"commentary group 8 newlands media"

This is a commentary for our music video.
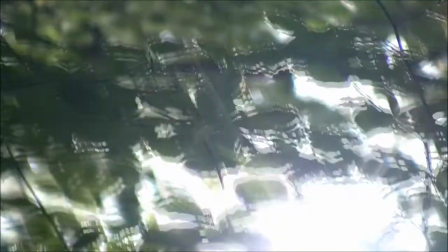We decided to change the opening of our music video and use these shots of the sunlight shining through the tunes as they were very positive.
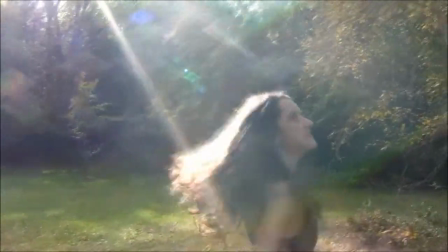The next shot linked with the Hannah spinning in the field. This instantly introduced her as a main character within the narrative.
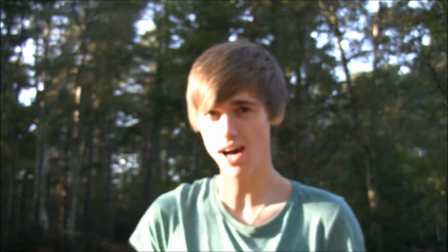Sam Brett was then introduced as the lyrics came in to combine narrative with performance. We decided to use a close-up of Sam straight away so it was evident who the artist was.
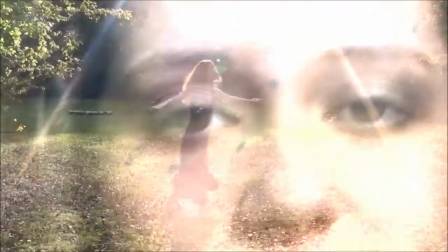Hannah was designed to be portrayed as enchanted and supernaturally linked to nature.
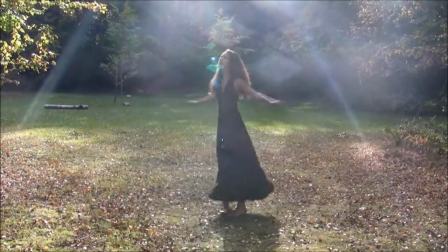A lot of inspiration for her character came from other sources.
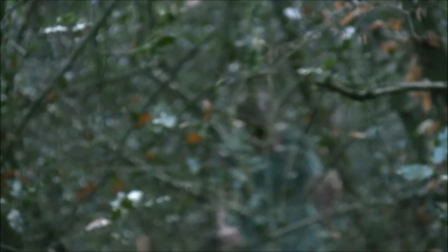Within the narrative, Sam is searching for Hannah, but is always distant and never reached with her.
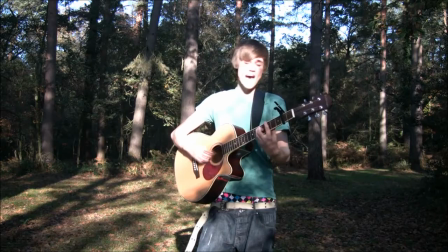Hannah has control on what she's doing with him. The simple narrative on top of the video links with the genre of music.
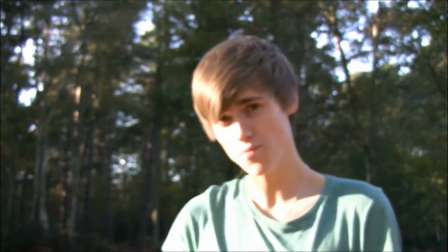The natural music on set links to the genre because of the organic style.
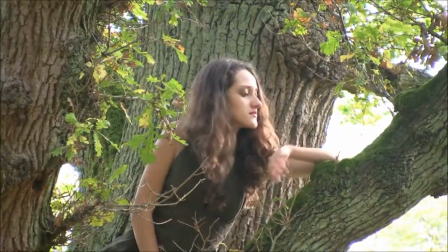We decided Sam and Hannah would be wearing natural colours which complemented the location and the desired characters.
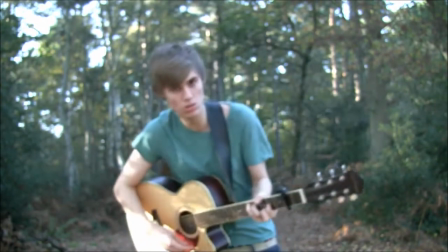Things we liked within the video
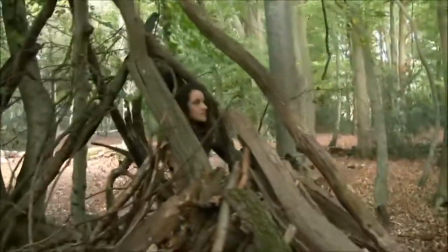I particularly liked the shots of Hannah opening and closing her eyes
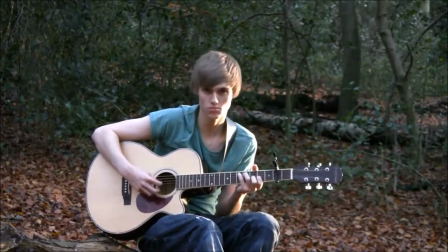in time with the beats towards the end of the video.
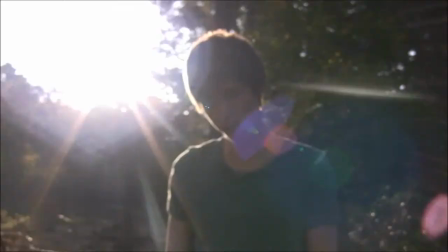I was very happy with the fast editing throughout the bridge which was effective as it highlighted the change in pace within the music.
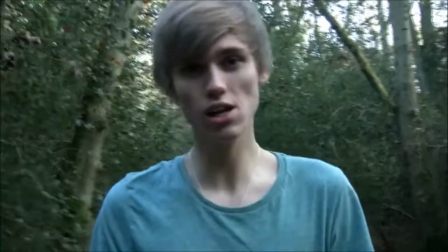I also liked the location shots of the trees including the still removing one.
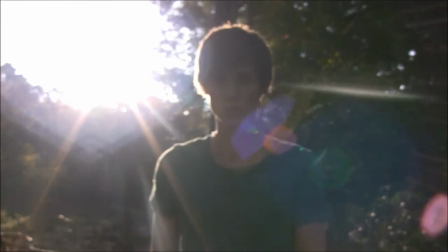My favourite shot is of Hannah spinning in the field with the light shining above her which gives a very supernatural look.
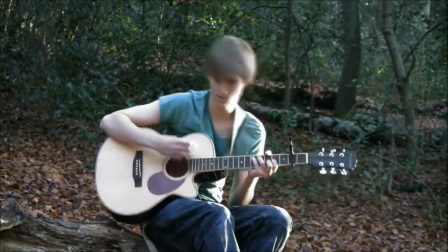Some editing in shots that didn't go as well were sand in the woods where the light was much more hard.
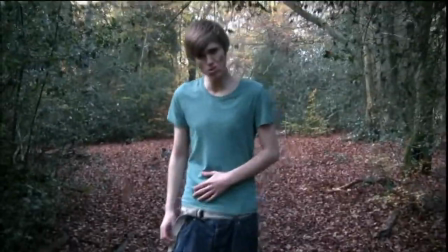It just didn't fit with the rest of the shots.
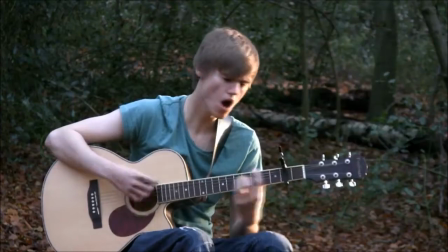Well there are some areas which weren't as good within our music video but I think overall we're very happy with the outcome of the video.
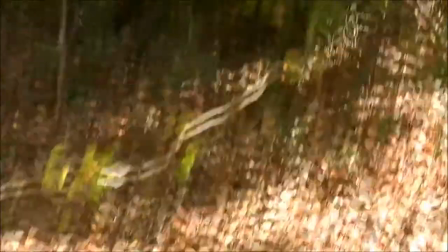Yeah,
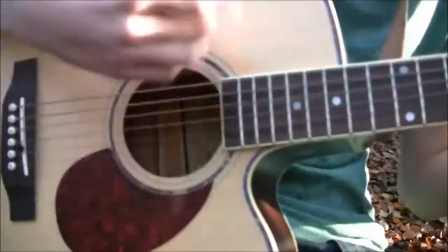almost like a pan slabbing.
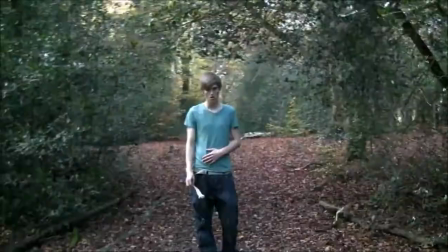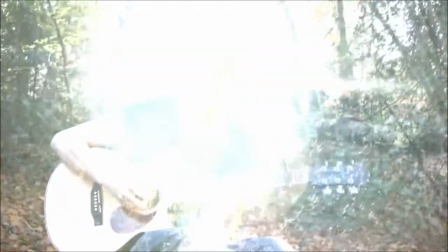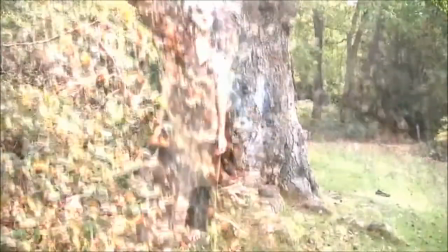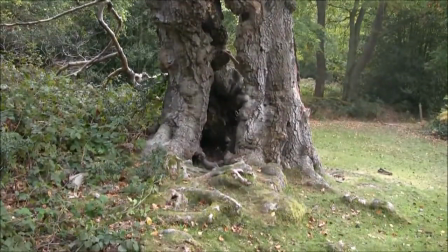we used a wide range of media products as inspiration for our music video
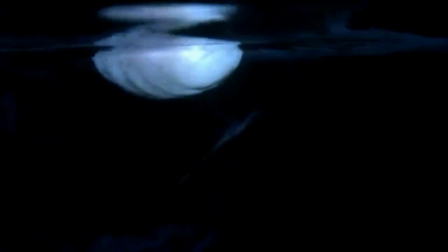this included looking at other music videos of other artists documentaries
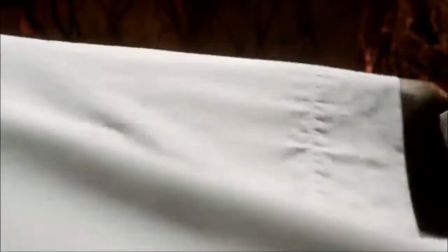and other film work we'd seen one was Bon Iver's music video for their
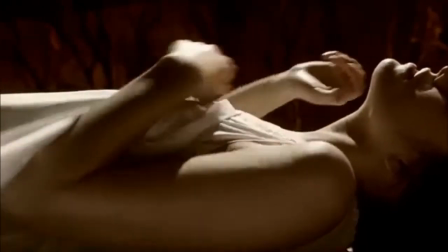song Calgary which had a very kind of magical feel and we really wanted to incorporate
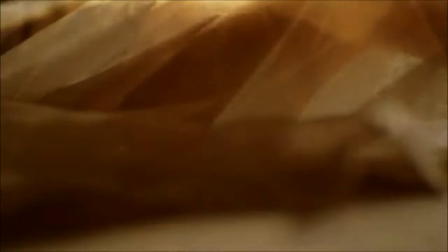this with our within our music videos it had a similar setting and almost
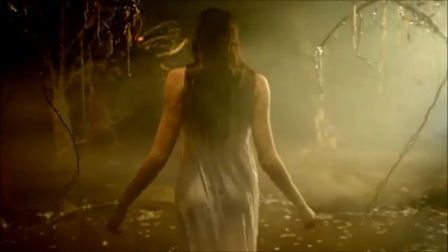like a Pan's Labyrinth feel which we thought would look great within our music video.
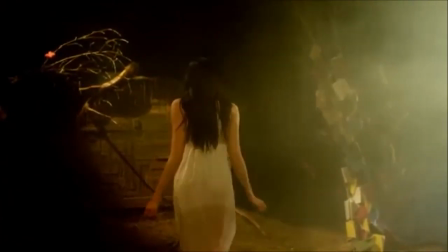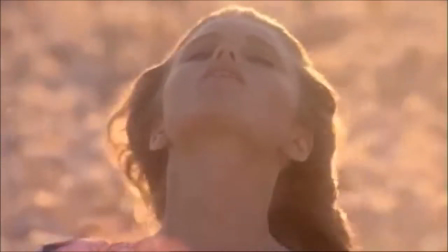Another source of inspiration was Flora by Gucci Perfume advert by
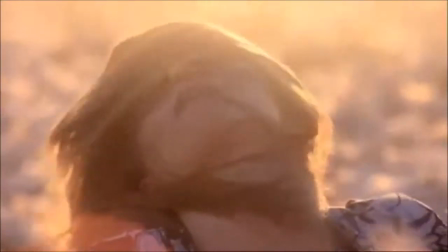Chris Cunningham which included a very beautiful girl controlling nature and forcing flowers to move.
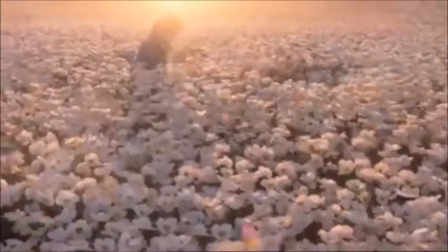It had the same supernatural enchanted look which we wanted Hannah to have within our music video.